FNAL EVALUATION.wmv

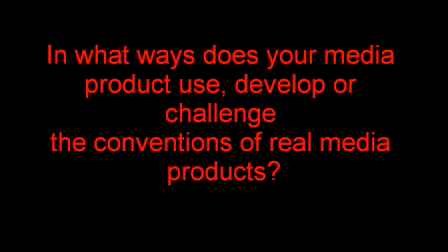One way in which we use the conventions of a horror movie is through characters.
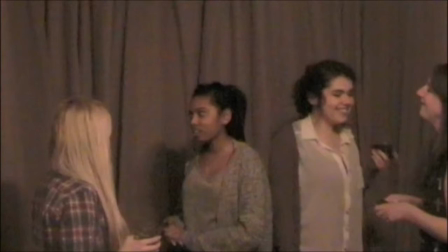Through research of typical horror conventions and planning, we chose the victim of the film to be played by Cheyenne. In the casting of Kelly as a 16-year-old petite Black Caribbean racial background, partly conforms to the stereotypical horror convention of the final girl.
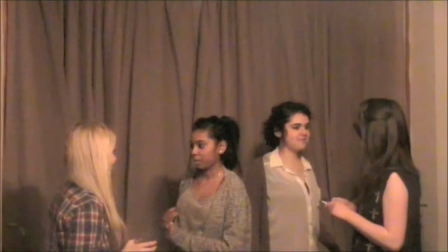She fits the role in the way that she's a lot smaller than the murderer, displaying her vulnerability, which makes the audience fear for her when it comes to her destined fate.
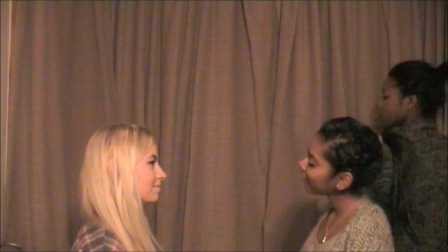We decided to go against the conventions of a horror film to appeal to a wider metropolitan demographic,
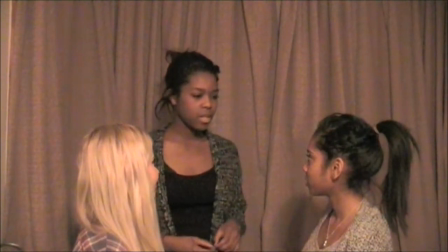subverting the usual cliché convention of a vulnerable blonde.
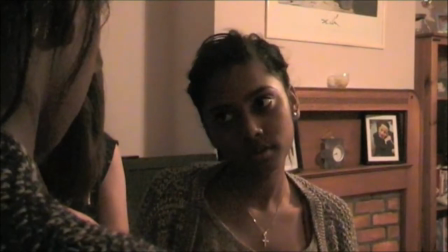Some well-known vulnerable blonde cliché girls are Michelle Pfeiffer in What Lies Beneath,
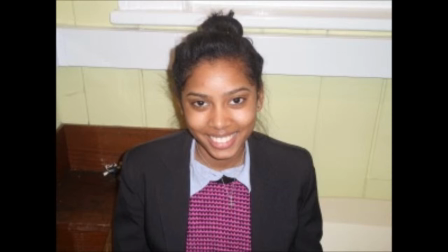Lisa Wilcox in A Nightmare on Elm Street, and Drew Barrymore in Scream.
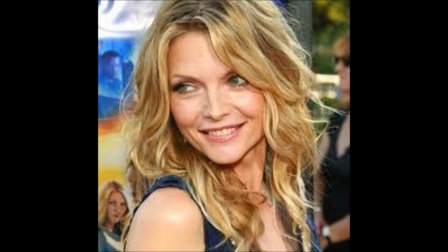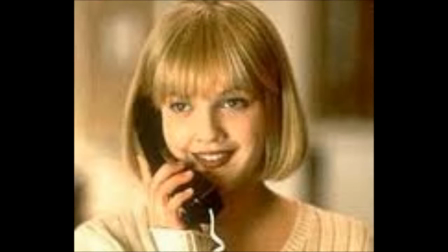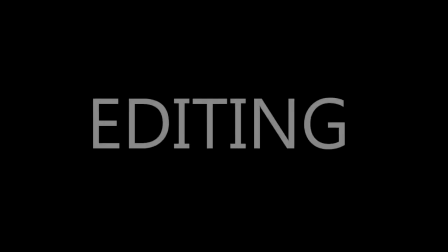When researching horror films, we also discovered that in many films, the editing and special effects are what makes the film scarier.
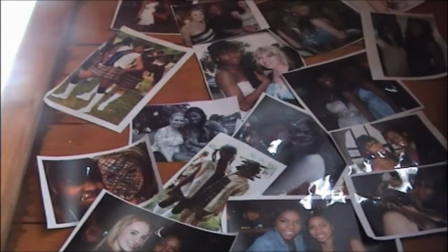It creates a sense of horror and disturbance. For example, in the trailer of Insidious, the images are fast-paced, with flashing images. We saw how successful these conventions made horror films and decided to replicate these conventions to make our opening sequence a success.
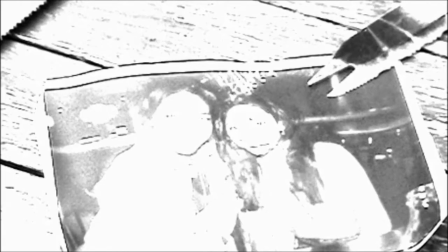Within our sequence, we used the black and white effect to create tension. We also used a flashing effect, which shows how psychotic Stacy's mind is.
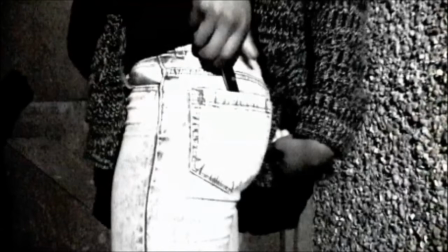Finally, we used slow motion and fast-paced effects to increase tension and suspense.
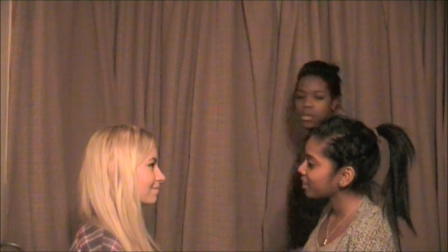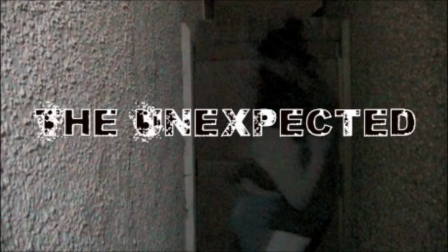Our title uses the conventions of a horror film by including the title at the end of the sequence. This leaves the audience in anticipation of what the name of the film is. It is also reflective as it is unexpected.
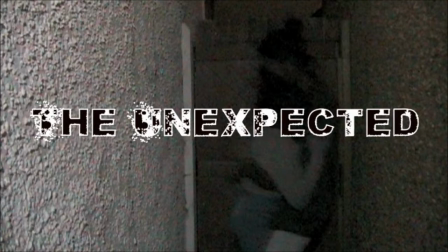The font of the title used looks like it is splattered in blood, linking in well with the fact that we have just seen one of the characters being stabbed. We used inspiration from the film Chopping Mall, whereby the font of the title is dripping in blood.
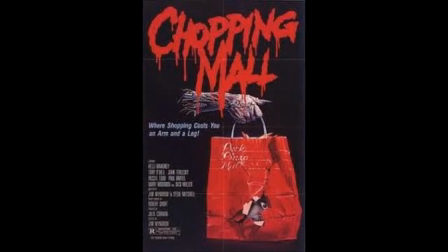We decided that using a font like this would emphasize the genre of the film and signify what the plot may entail. Within our opening sequence, we used 3 different pieces of music.
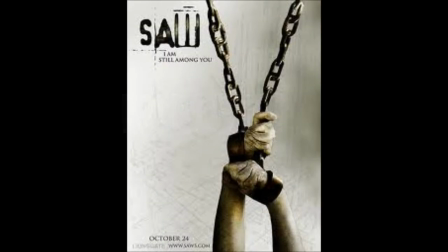We used the conventions of horror films because we included music which was typical of a horror film. For example, using inspiration from Saw, The Ring, and dubstep music,
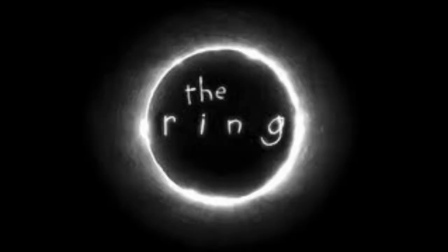in order for the music to fit with the atmosphere and mood of the opening sequence.
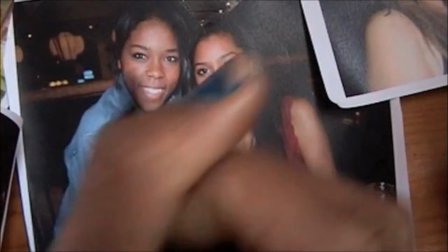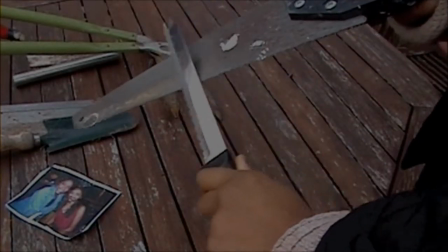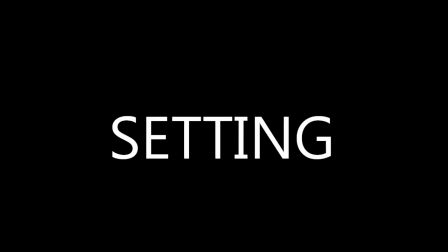We used the conventions of a horror film when thinking about setting because we wanted the setting to fit with the storyline.
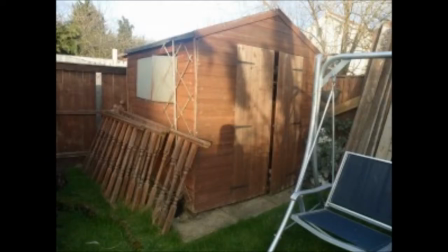For the gathering scene at the start of the sequence, we used inspiration from Sorority Row,
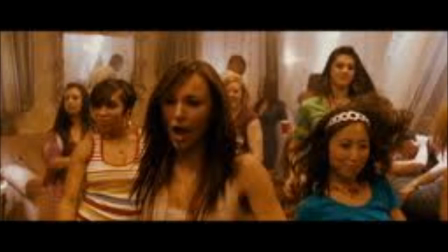using a living room where most people would gather for a party.
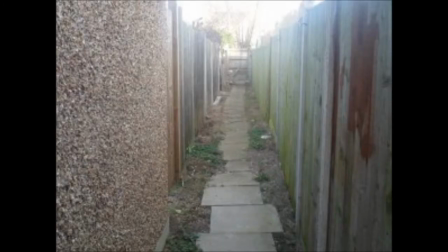We then used a dark alleyway for the murder sequence, making it typical of a horror scene.
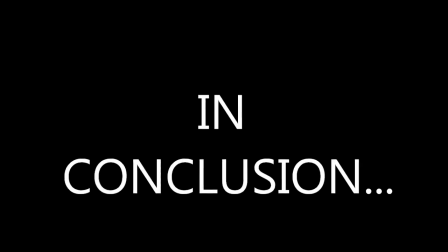In conclusion, we used, developed,
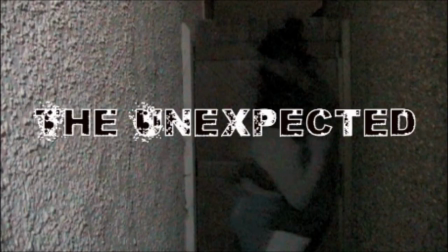and challenged the conventions of horror films to make sure that our opening sequence of a horror film was a success.